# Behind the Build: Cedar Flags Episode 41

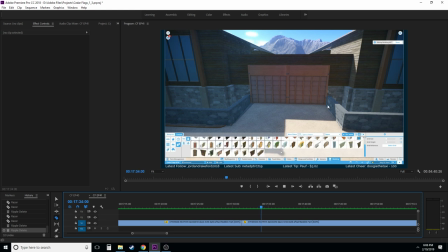[47:05]
and this just makes a lot more sense to keep this here.
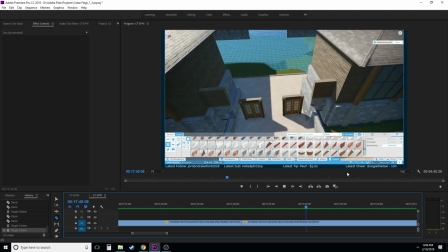[47:10]
Alright. We end up deleting that. I love doing that too.
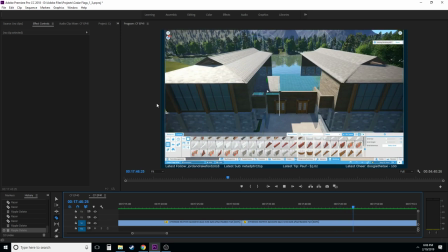[47:15]
It's like sometimes I'll make a cut and I'm like oh that's a great cut and then all of a sudden I'm just like nope I'll delete everything in the game.
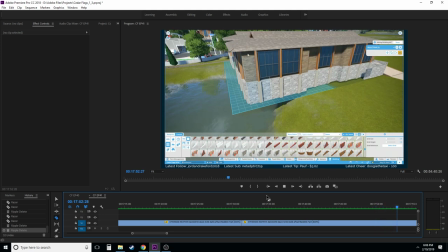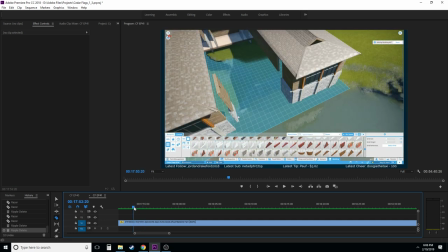[47:29]
Oh. I don't. We went off to tease the Twitch chat I guess for some reason. So I'll cut that out. And we'll probably cut it here.
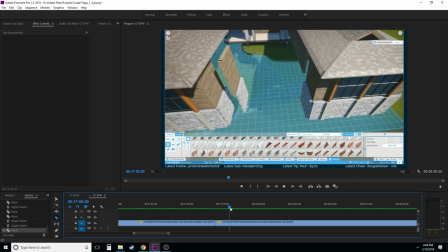[47:44]
And we'll come right back to where we were. And we duplicate this guy. Turn it. So yeah, that cut is not super smooth, but...
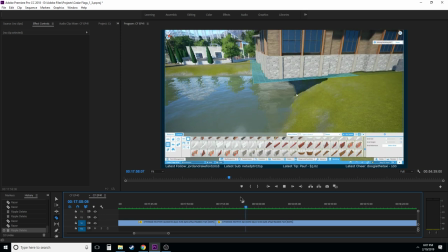[47:58]
It's not that bad, actually, though. And of course, we just deleted that entire thing again.
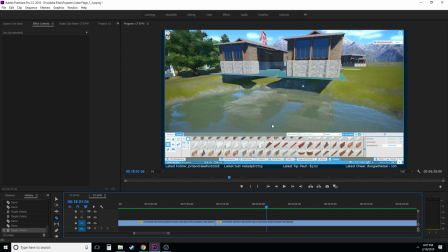[48:03]
I told you, that happened so much.
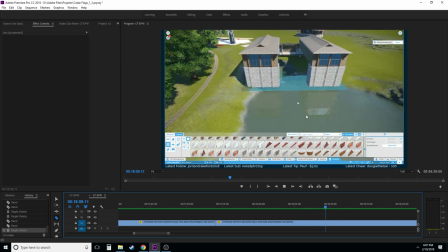[48:08]
But like I said, before I probably would have cut a lot of that out. right now. I'm going to leave that in because it tells the story of how this building is evolving into what it's going to be eventually here.
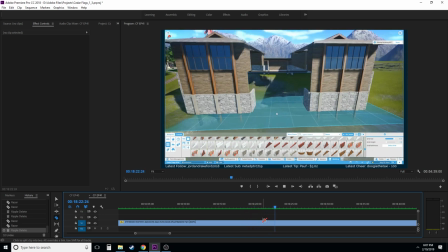[48:21]
And then when I'm doing the actual commentary on this, I talk about why we're doing this, why we're making this level lower.
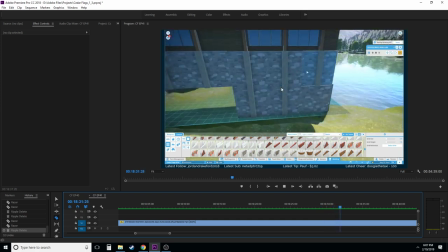[48:31]
And more or less, usually, it's because it looks better. So, if there's ever a question of why did Deke do that?
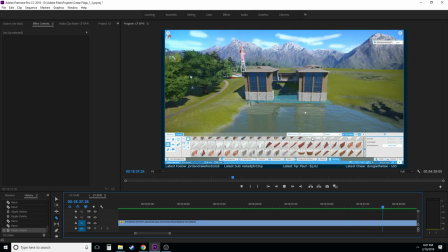[48:39]
Well, the answer is because it looked better. So, alright.
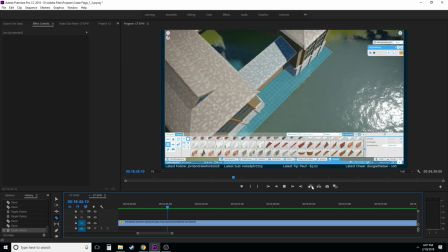[48:46]
we got going here. There's times where I'll notice on a stream,
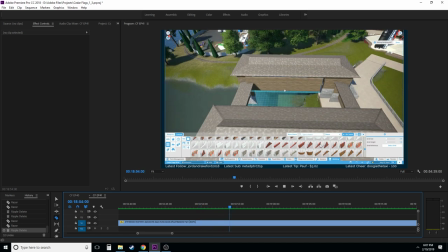[48:53]
specifically on a stream usually, it's like I don't know what I'm doing, and then I'm trying to talk to people, and then we'll just get going,
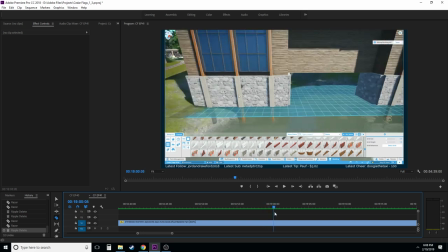[49:01]
and I'll have an idea rolling. And usually there's not a lot of edits that have to happen there.
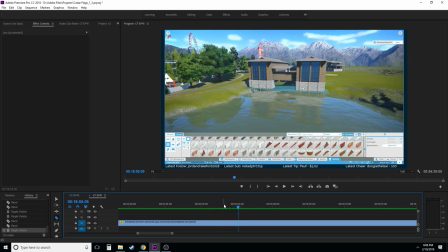[49:10]
This is probably a good place to cut right now, though. right here because we stop and then we can cut back into where we're actually doing stuff.
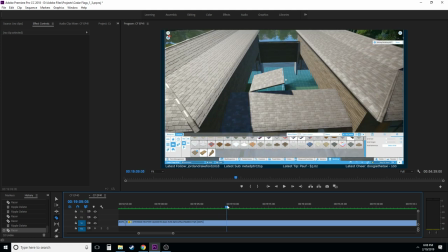[49:17]
There's a little bit of here and there of just trying to figure out what the next move is here. Oh, this is really cool.
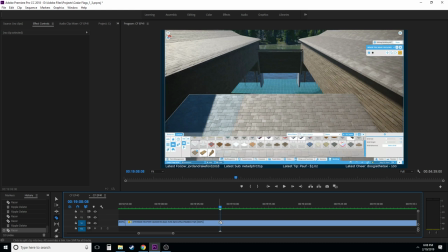[49:27]
So, yeah. We'll come back into here. This is a really cool little area.
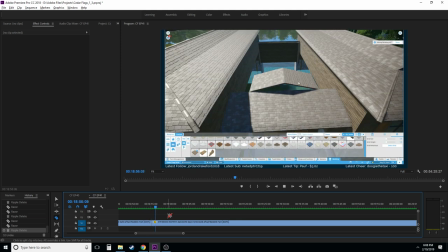[49:36]
Or a little section of the build that's really awesome. So, we'll cut back in here.
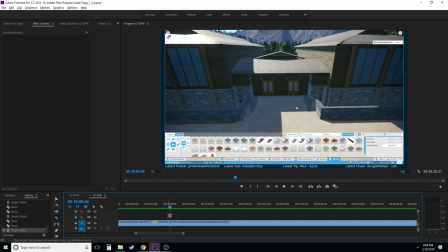[49:44]
like that little thing right there I usually cut this out I just step back to look at something I think